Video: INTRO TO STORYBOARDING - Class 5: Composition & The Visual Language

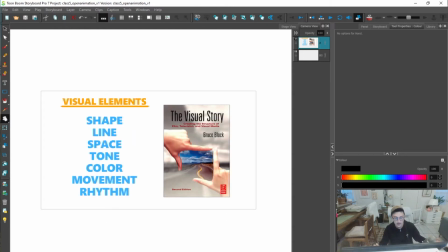24:33 That goes for all of these elements. There will be a contrast and an affinity feeling for each. Affinity is, no, they're similar and they're the same. They're similar and they have similar feelings.
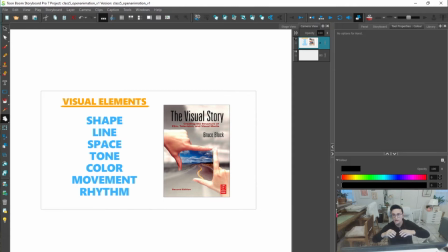24:47 So thus they're not competing against each other. You know, and that might make for something that's more boring or calm. Whereas these contrasting things, I want to look at that.
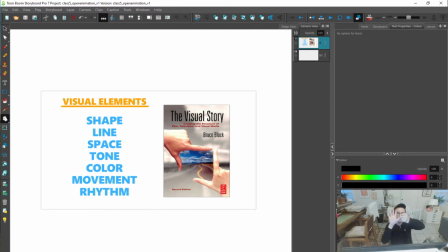25:00 I can more see the differences and the visual differences between these two things because they're contrasting elements. So yeah, with all of these, we are going to be kind of thinking about using
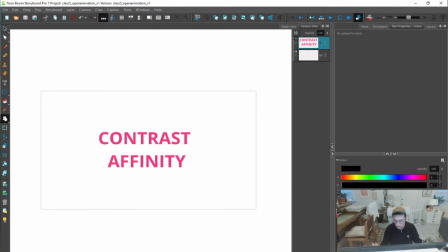25:16 contrast to help your compositions and to use affinity too, where, hey, there are points where you just want calmness. In terms of affinity, I think of like Wes Anderson's work, where there's kind of a lot of, just like in some ways simplicity to it and calmness.
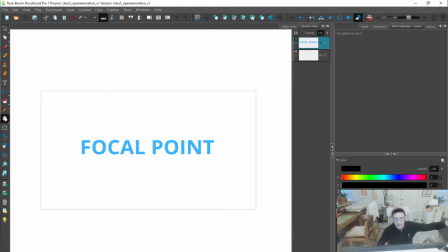25:34 Another key term that we're kind of going to be talking about is focal point.
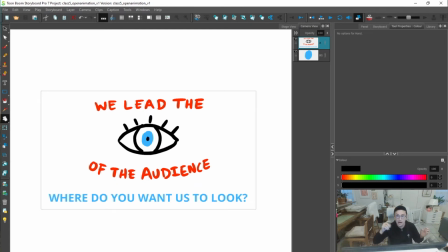25:40 We're leading the eye of the audience. They're like eye trackers, and they do that for movies of just like where people are looking. Our job is to kind of be in control of where the eye is looking. So where do you want us to look?
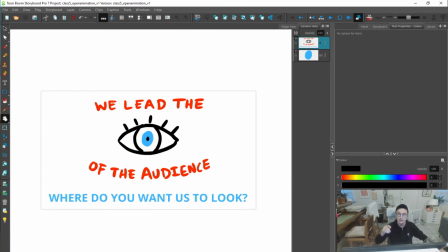25:53 And that point is usually the focal point, right? It's that point where, that's where most of the people are probably looking.
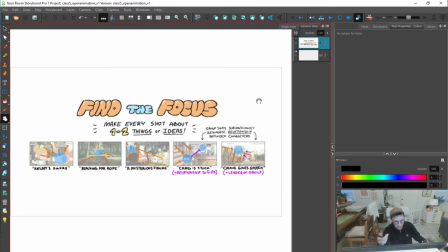26:02 This is a super cool guide. We put this in the guides from Stu Livingston. Just talking about, finding your focus, finding your focal point. What do we want the audience to look at?
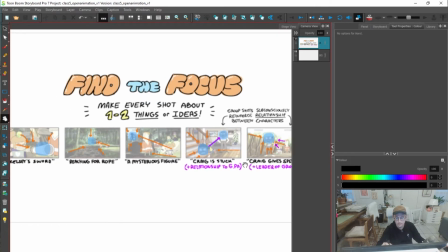26:16 And how can we draw the audience into that focal point?
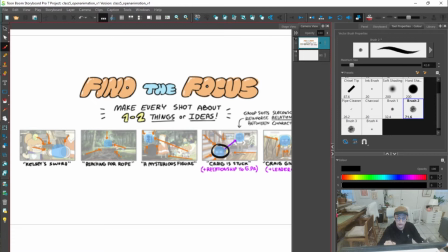26:22 Craig is stuck. That should be the focal point, right? A mysterious figure. Our eye is going to be leading here. People are looking over there. There's, contrast here by it being in silhouette.
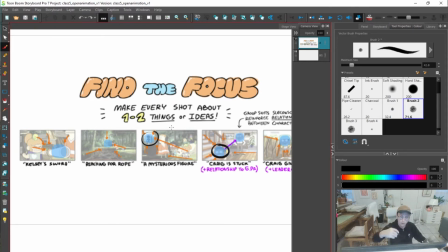26:37 And it's just like, what's this one point that you want us to look at?
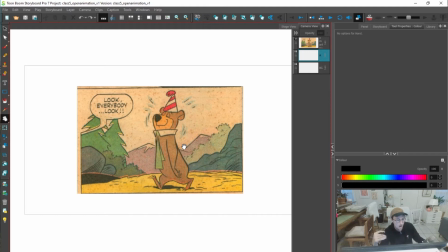26:44 I like these Yogi Bear breakdowns. I think that these simple comic book panels break down composition into simple, understandable ideas where, hey, this is a nice cartoon.
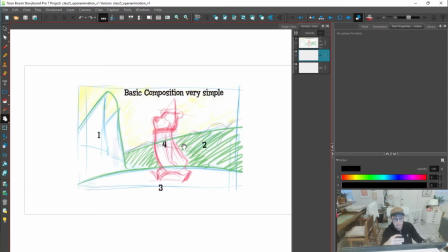26:57 When you break it down, it's just visually pleasing shapes. There's some differences to it. There's contrast. There's just like lines that are kind of leading to a space.
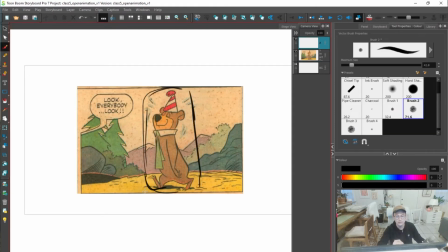27:08 And we're not drawing too much attention away with this composition.
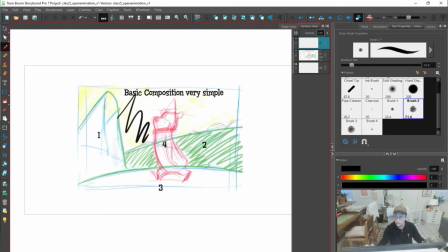27:15 If this were to be like kind of all over the place in background, that would draw away from Yogi Bear. And just this simple composition is visually interesting. There's like background element, there's a bit of that kind of mid-ground, and it's just like,
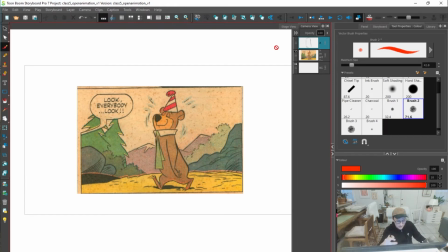27:33 each of these comic book images, each of these little cartoons can be broken down to these like simple
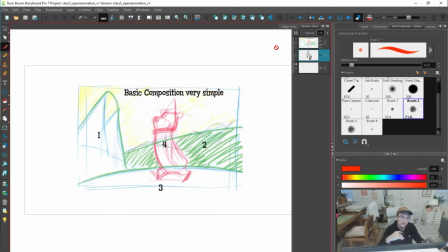27:41 compositions. And I do think a lot of the storyboarding that, let's say, I do more in the TV world is really, really based in what's a clear composition that's visually interesting, that focuses on what we need to focus on
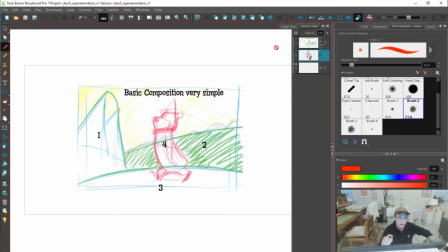27:57 story-wise. And let's not overcomplicate it. Let's not make it the most epic shot in the world. Let's just simplify it down where it's about the character. So breaking these down,
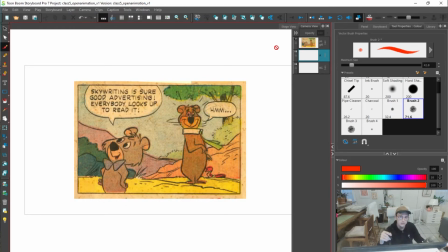28:08 it's just cool to take a comic book panel, take like, I think especially these simple little comics,
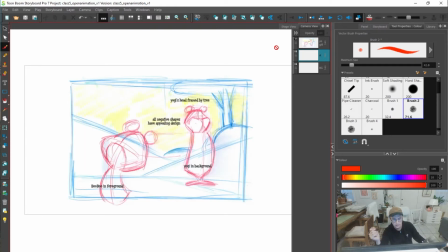28:17 and just break them down into shapes. I think that's a really, really good exercise.
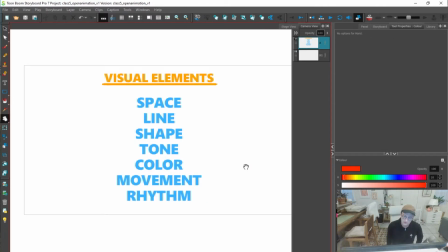28:23 So, visual elements: space, line, shape, tone, color, movement, rhythm.
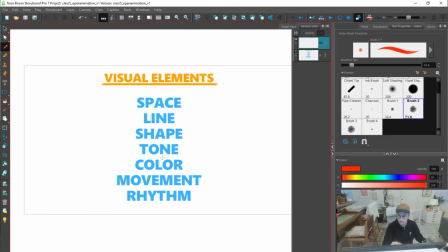28:28 With storyboards, we aren't really going to use color. So, we might skip out on talking about color.